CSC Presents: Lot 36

And so then we talked about it and I said, well, I'm going to rebuild that because i need to make sure that in hdr world it's all going to translate because um again like i said before we send it to our color science guy josh pines and he does all the math to make all our roll-offs and stuff work in hdr and so yeah starting with a film emulation and has a little bit of that cyan shadow and warm highlight you know kind of warm d60 white one that's right and
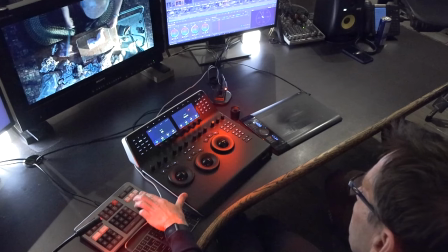[4:18]
because that's what we think looks cool which is kind of stylized shows totally and in this opening sequence the old man's apartment you feel it even more because we actually lit with super warm light if i remember correctly this was uh they were 5k mold beams tungsten pushing through those windows dimmed down to like 30 so they were and the camera was around i think 4 000 or kelvin or something like that so it's super warm sunny kind of uh feel which this lot makes it feel even
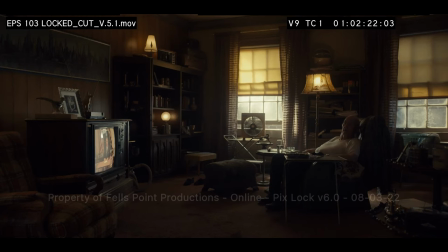[4:48]
stronger right so it has a warm feel for sure and we we mess with that by getting a little more
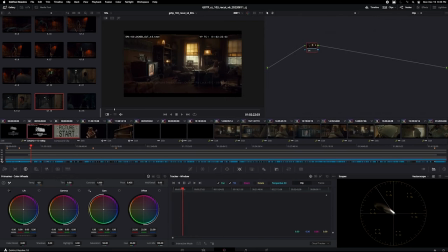[4:59]
um a little more it's a green yeah teal cyan it's
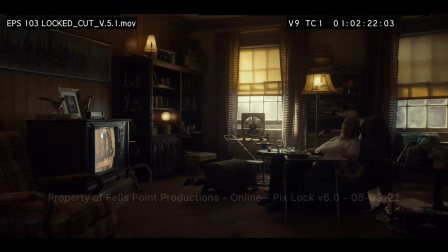[5:04]
interesting when you when you toggle between the offline there and the and what our final look was you know some of
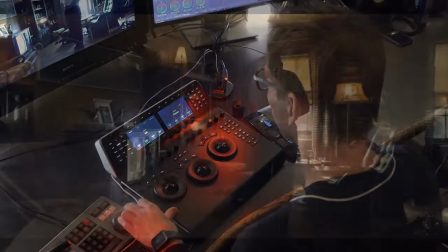[5:09]
that comes just saying how can we make this look like a dirtier place
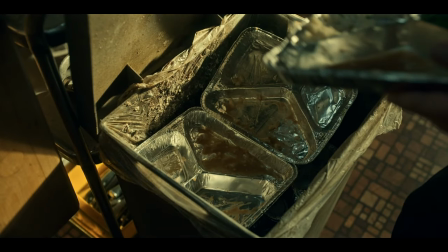[5:14]
than you know maybe originally photographed totally that's
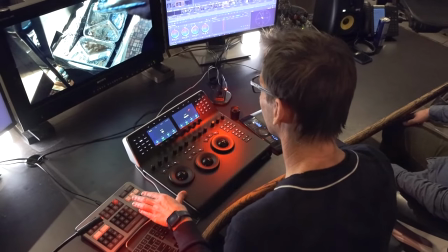[5:19]
all pleasant but you know if you kind of get into this next light
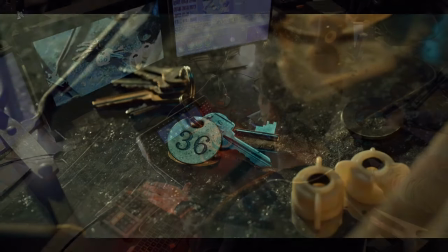[5:24]
feel yeah that greeny blue that greeny blue comes through more maybe it feels a little
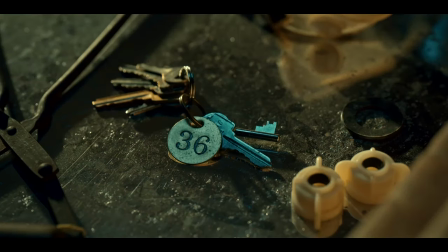[5:29]
more that's that's the negative there right what's complementary here
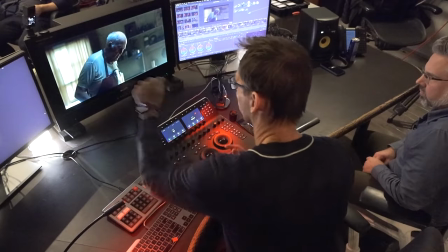[5:34]
we got the you know the warm coming from the curtains and we We have
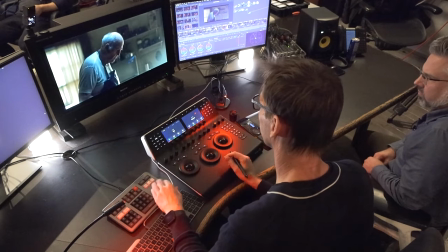[5:40]
somewhere, we have this green and blue light comes from inside and all the reflections and everything.
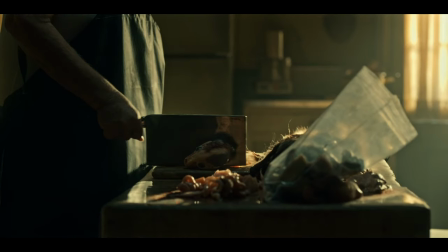[5:48]
Yeah, and it was that feeling of like, this guy's lived in this apartment for like decades. We pulled the highlights back as you just did there.
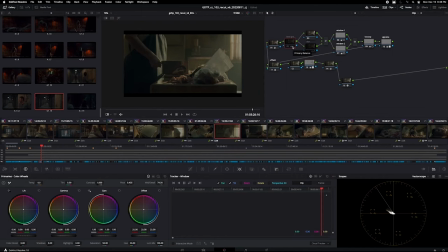[5:54]
Yeah, we're diffusing them a bit and then we have this kind of this layer here, which
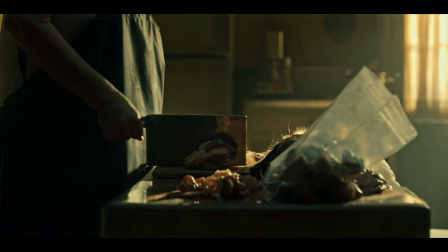[6:00]
I've been talking detail adjustment that kind of snaps it. It's a bit of a snap.
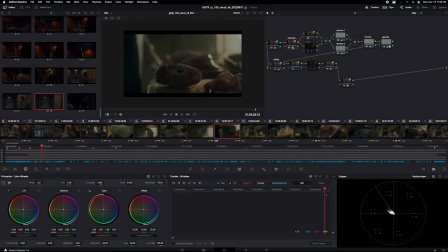[6:05]
I like using this feature when, if you've used diffusion on the camera, then this works well by kind of sharpening the blacks, you know, the way we're doing it to kind of make it feel like there's a little more edge.
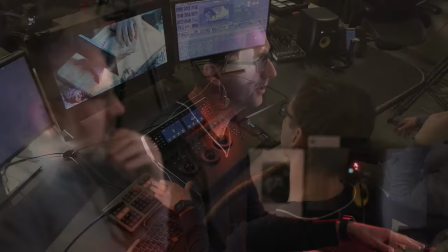[6:23]
Yeah, totally. Without feeling processed.
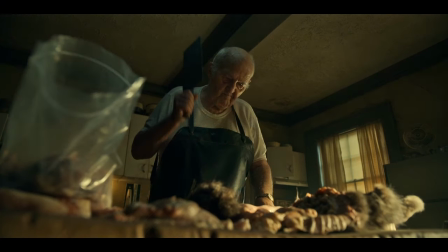[6:26]
You know, it's not for every show, but a show that's stylized like this, that has, you know, this kind of content, this kind of energy. Yeah. And it makes him look even more...
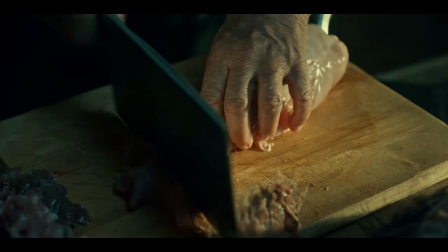[6:43]
Show it on the guy, again, that shot looking up at... Yeah, let's go. Is there a closer shot? Yeah, I think there is. There's one when he's... Back up, yeah. So...
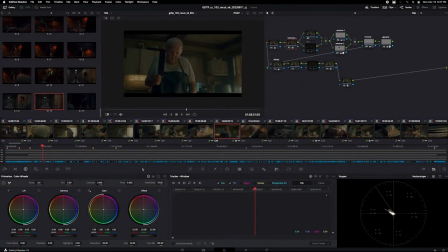[6:56]
I'll figure it here. Yeah. That's really cool what it does to the way the highlights meet the mid-tones.
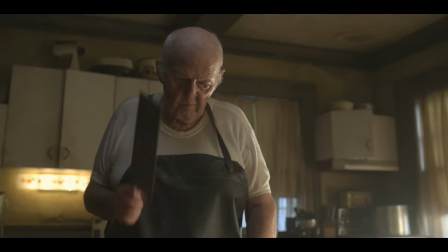[7:05]
And again, we're... Yeah, there's the negative. Now we're darkening things, we're moody. We're still protecting the space. Yeah, there you go. Just to even edge it up a little more.
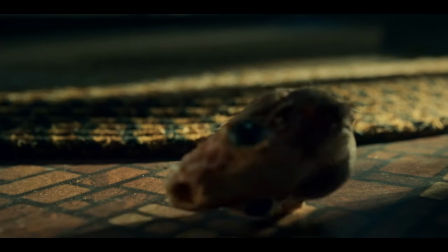[7:21]
And when you get into things like monsters and creatures, and the edgier, the better. It helps with the texture of their skins and things too. It's also worth noting that this was the story set in 1991 in Buffalo. So that was our touch point of like, okay, what does 1991 Buffalo look like? Apparently it's a lot of guts falling on people in that time period.
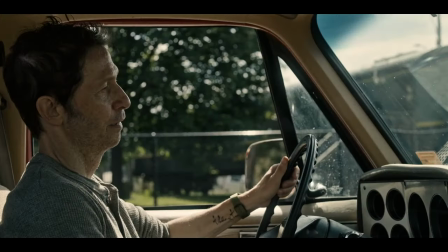[7:44]
And then here we are in Hamilton, good old Hamilton doubling as Buffalo, which I guess is a good approximation.
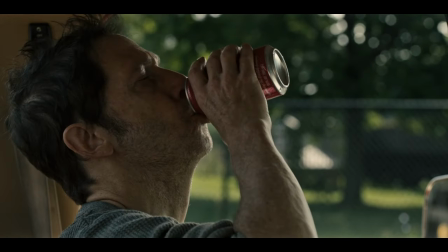[7:53]
And I mean this was all natural light, this was basically natural with, we had a camera mounted to the car,
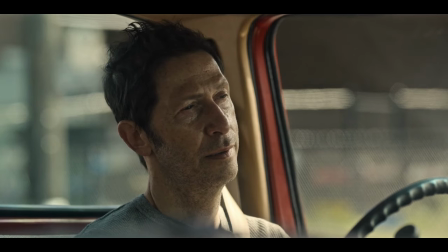[7:58]
we just basically negative the sides of the windows and it's pretty much natural light, we just chose the time of day and the street angle to be on to let the sun do what it's doing, so that's just literally.
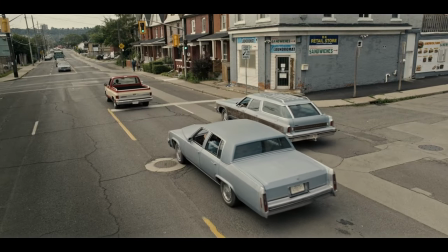[8:09]
And it's our first introduction to this guy. Yeah exactly. Complained about the government.
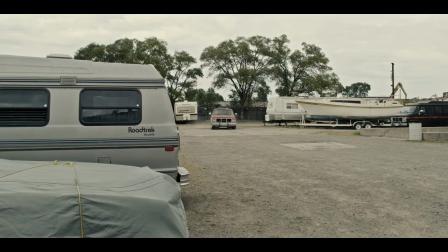[8:15]
Yeah. He's been named to his job. Vietnam that he's sort of disgruntled with the state of the government.
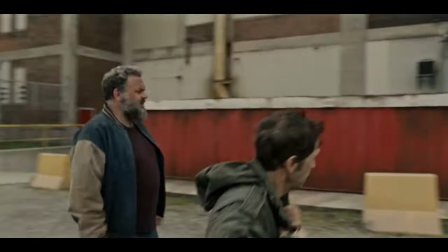[8:23]
So here we are in the storage locker set. So this is Hamilton. This is the Hamilton exterior.
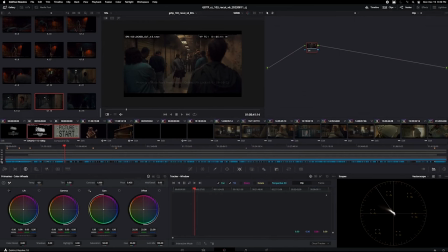[8:29]
And now we're inside. So we didn't venture too far away from the left. Yeah, there's the left. A little more, trying to get a little more separation between what's warm and what's...
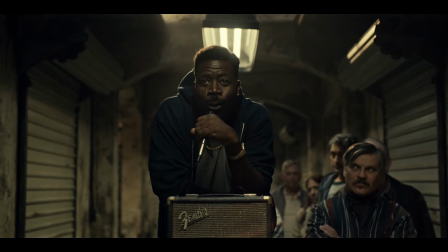[8:40]
That's right. Yeah. Get the wardrobe. Well, what's interesting with this is that all those fluorescent light fixtures, Tamara and Shane and her team Were trying to source us these fluorescent fixtures that were in her concept art and then Guillermo Navarro had a very specific
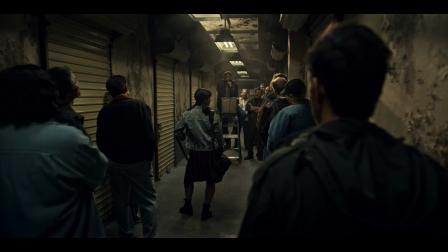[8:57]
Request of like I didn't want the light to hit the walls that much, but we knew this was going to be our primary Light source, so then we we did a bunch of tests where we modified those those fixtures which they fabricated and those are just Titan tubes inside and we actually made the the skirt at the bottom longer so that the light didn't go up the walls as much so we were kind of trying to keep that keep
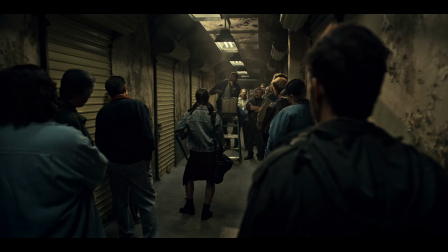[9:18]
the walls darker and of course all that aging all that scenic paint work they did is incredible to keep it looking dirty and real and but that's all that's all their scenic painting team but you also above that above these greats had lights too that's right that way that was something that that Tamara had mentioned that you know when they'd seen
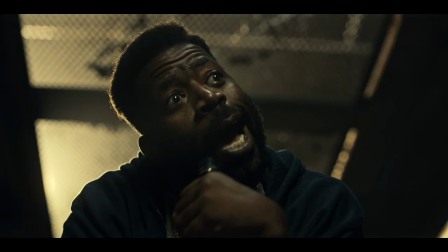[9:36]
references of real storage facilities. Some of them are multi-level and often they're open to the top and they have these sort of cage ceilings. So we embraced that because we wanted to have the option of, because there's so much play of the light turning off in this place, because the whole thing about the timer and you got to keep turning the timer and make the lights go on, what does it look like when the lights go off? So if the timers go off, then basically if we didn't have any other light source, the place would be pitch black. So how do you get light into the space realistically when all the lights go off?
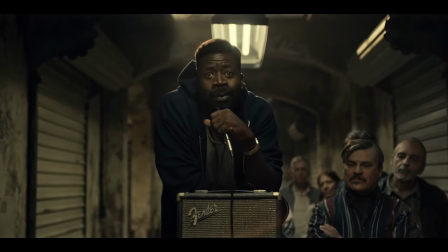[10:02]
Because the lights are going to be constantly going off throughout this story so Tamara's suggestion was to have the the open mesh ceiling and
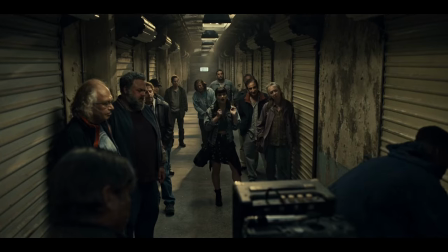[10:09]
then we went with this notion of like there's there's other lighting in this huge building that's way up high that you can't really see but when the lights go off you feel it in the space which means you're actually seeing the studio and you see through those the mesh ceiling that's actually just the open soundstage but it's so dark once the lights are are off in there you can't tell that you're seeing the studio the palette from this it kind of carries from even the beginning scene and that's probably right fed into you know why you're starting going cooler in areas because we're getting all these
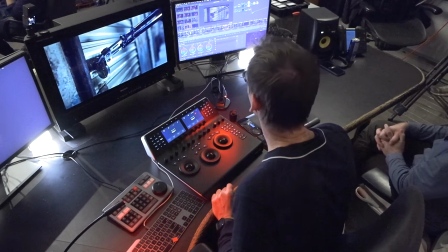[10:43]
um those like cyan pigments in the wall paint yes which is in the art
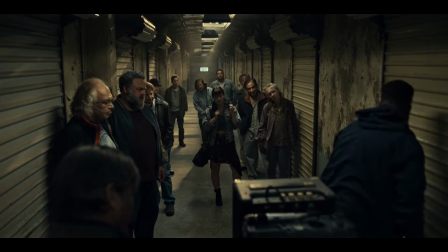[10:48]
direction which but we needed that differentiation so it wasn't just one tone right
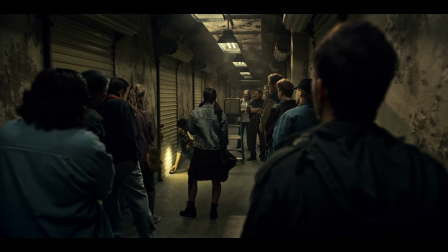[10:53]
but that kind of carries through in almost everything totally just the ones in
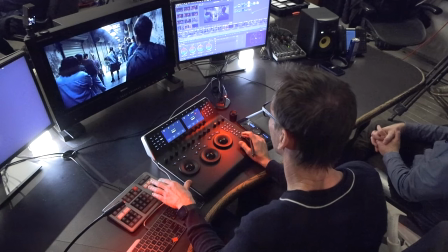[10:58]
here even just the hits of the denim in the in the in the wardrobe there and that slight bit of haze is helping just you know you feel the you feel the dustiness of that place and the light sources
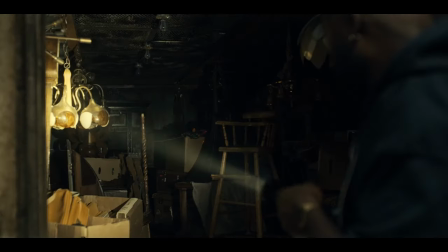[11:11]
yeah i wasn't sure about when we were going like this much like
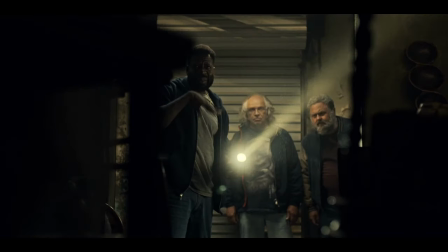[11:16]
with this tone if changing having the the flashlight go this warm because you can see what's on the negative it's not really but it's right yeah but the correction you're putting on there but it's like oh you know what i
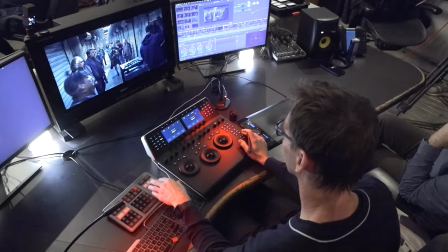[11:31]
guess it's okay yeah it's like it's not led no and it's the time period it's like this is pre-led flashlight